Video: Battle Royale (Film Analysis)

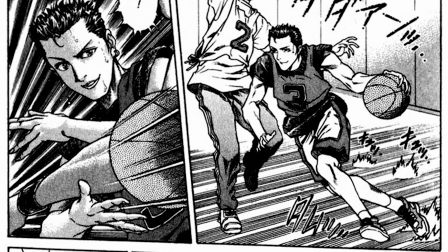Shuya got to be a star athlete and befriends Shinji. he helps to protect some of the less popular students from bullies,
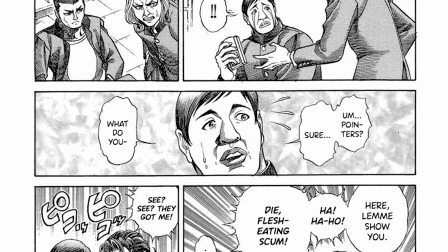not by violence, but by rather intelligent means, such as with a student Akamatsu,
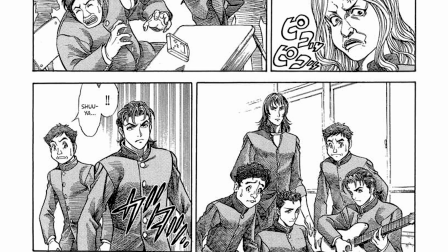one who was being bullied for his, lack of a better word, nerdy hobbies and weight.
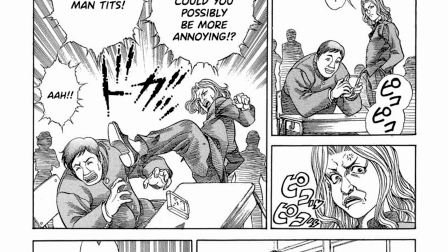He was being assaulted by some other rude students,
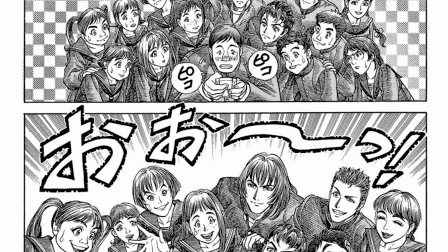in which Shuya encourages the entire class to defend Akamatsu in a rather adorable manner.
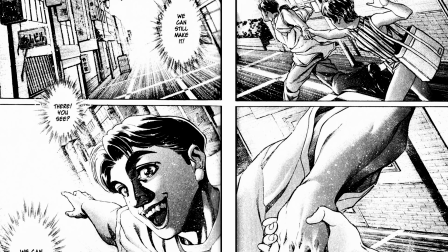This is a major advantage that the novel does hold over the film. We are able to have more time with the students and to understand them more intimately.
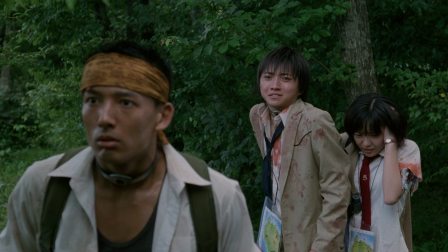There are many moments that happen exactly but don't hold quite as much emotional weight to the viewer.
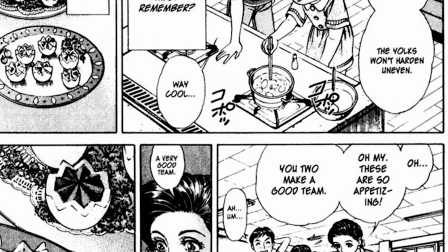Mind you, the novel doesn't play out like some school jdrama in the beginning.
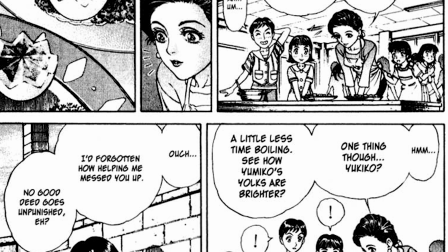All of this information comes in flashbacks when necessary to the characters whose perspectives we are following at that moment.
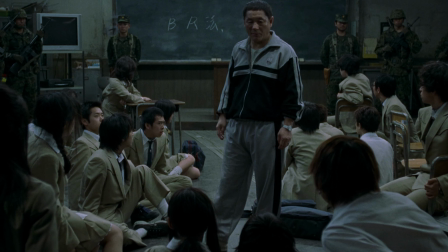Needless to say, this is a pretty big change that makes the students seem even more like delinquents in the film.
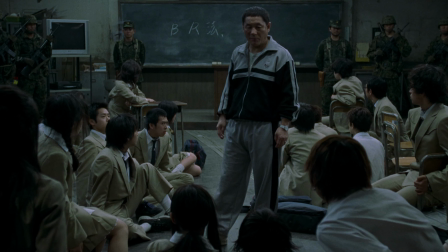Given the slight change to the world in this film, it's not bad, by any means, even more so, it's incredibly effective.
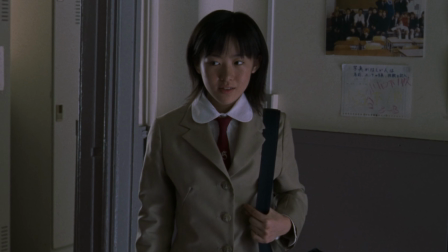It does give us an early introduction to the Noriko and Kitano dynamic, and opens a more sympathetic look at Kitano.
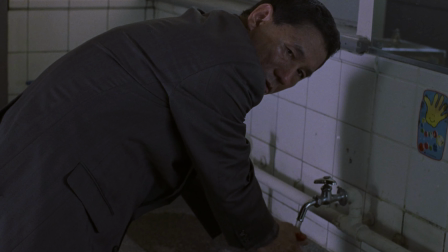I did find it very, very strange that Nobu was the one to stab Kitano.
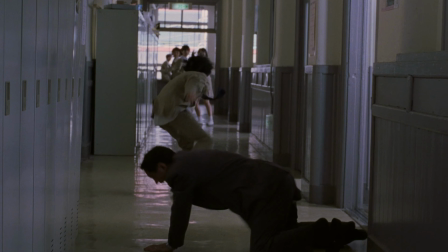That's very odd and out of character for him.
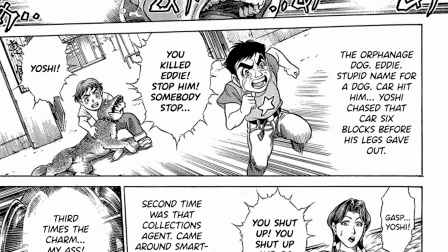Nobu was the type of person who would only get mad when it came to defending someone else, such as when his dog was killed in a hit and run,
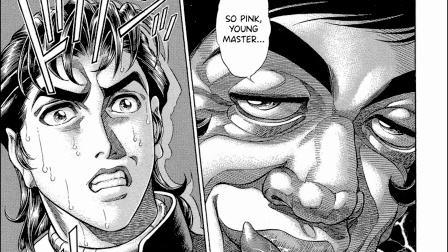or when he discovered that his caretaker who raised him was sexually assaulted by their teacher in the novel named Kenpatsu.
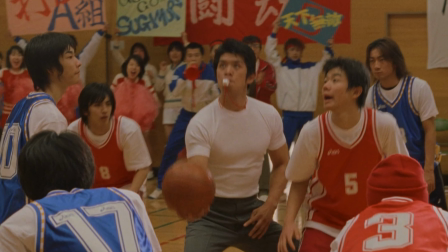The special edition extended this basketball scene and used it as a framework for the film, making sporadic appearances.
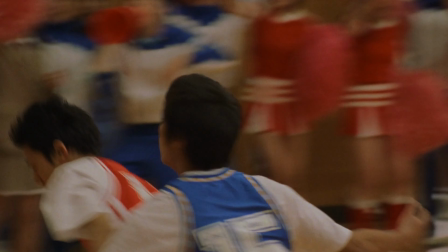The scene illustrates Shinji and Shuya's athleticism as well as
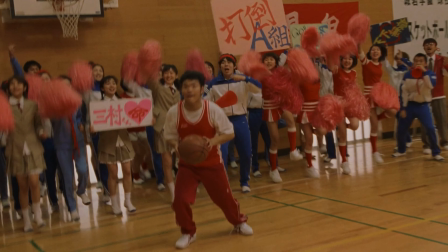showing the overall bond and connections that the students hold for each other.
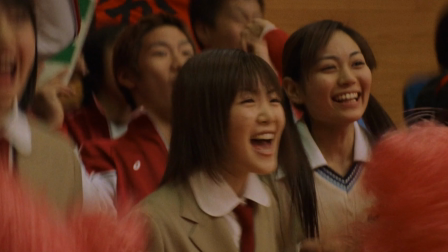We can see how supportive they are for this community amongst themselves and the new teacher who is so much more invested with his students.
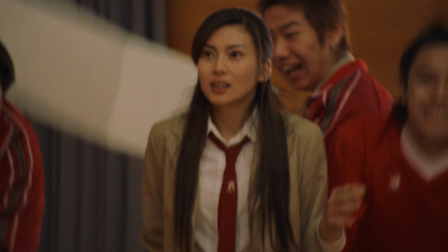We can also see Mitsuko's alienation from the rest of the class.
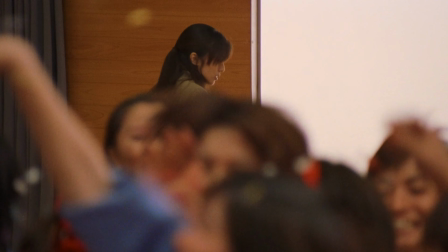We can see her longing to be a part of this, but her anxiety just won't let her.
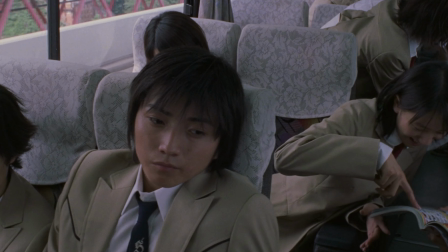This is where the story actually begins. It's cold, abrupt, and real.
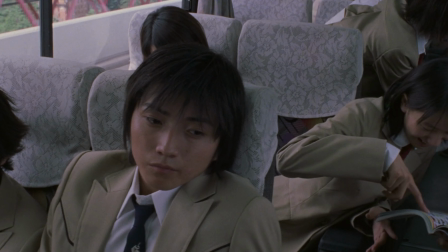In the novel, it's just as if Shuya had awakened from a daydream and snapped back into reality in the seat of his bus.
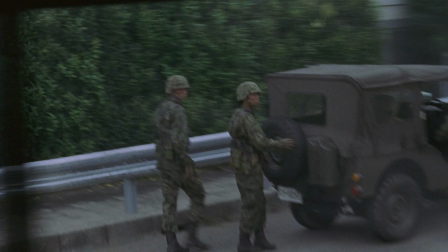The scene builds tension with the militant presence and their teacher's anxiety.
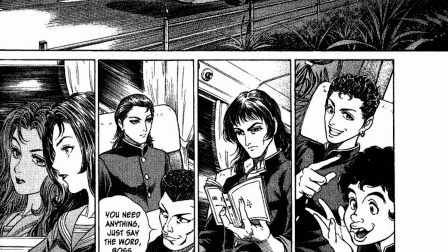Here the novel would spend a good bit of time expanding on the students on the bus giving us a general understanding of the characters and attitudes.
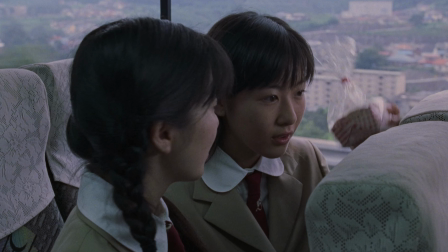Of course this is a film so we have to streamline things more fluidly. There are nice details here we can look at though.
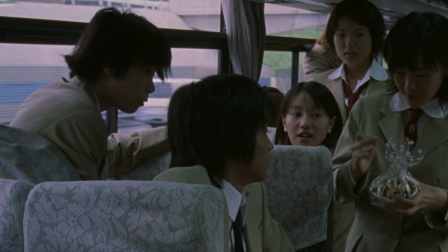For example pay attention to the other girls' reactions as they watch Noriko offer Shouya cookies,
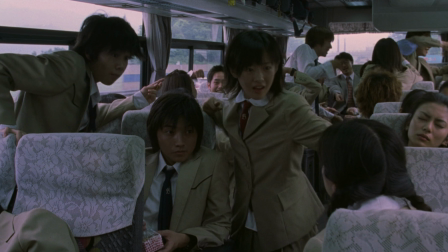notes of jealousy as she talks to the star of the class, or we could see Mitsuko sleeping, alienated from all the others. Of course, we just get this overall general positive atmosphere. We can tell that these students care for one another, but we'll see how long that actually lasts.
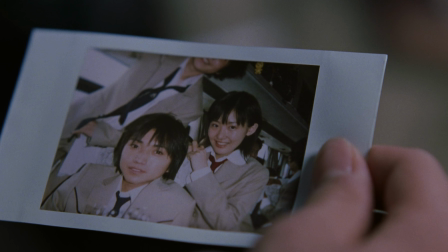I wonder if anyone still has this photo.
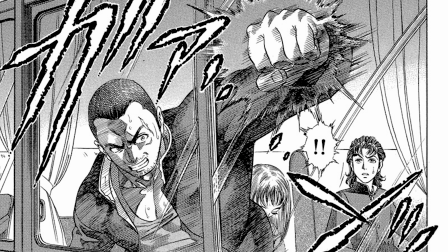I do wish that they could have included the detail of Kawada realizing that they're being gassed and trying to break the window open.
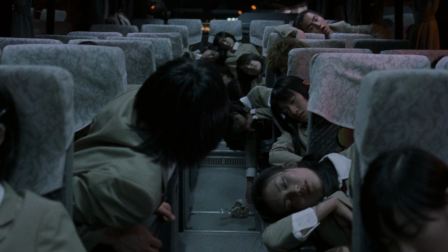Unfortunately, Kawada and Kiriyama are introduced a bit later. It's also interesting that Shuya didn't even check on Nobu when he woke up.
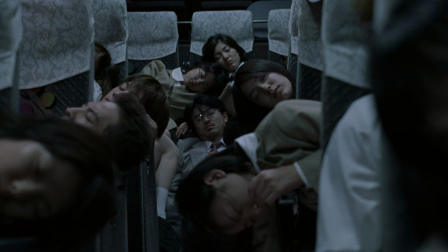Notice that his first instinct was to look for the teacher, their supervisor, and expected guardian.
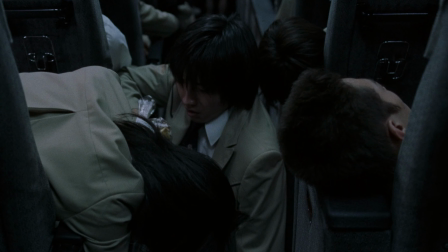Then he makes his approach to Noriko. The cinematography here is impeccable.
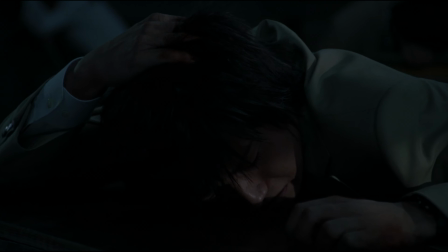The timing of the camera as well as the line of its movement so beautifully
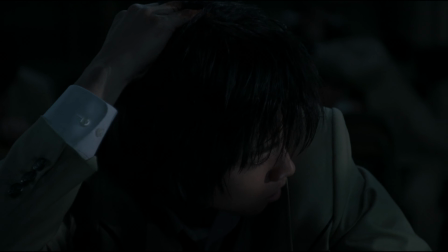illustrates Shuya's disorientation and slow realization of his situation.
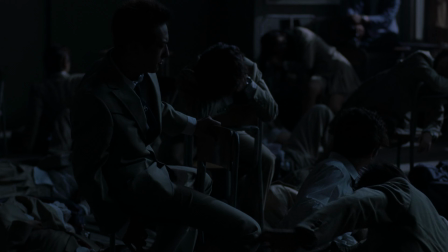The layout of the classroom seems interesting here.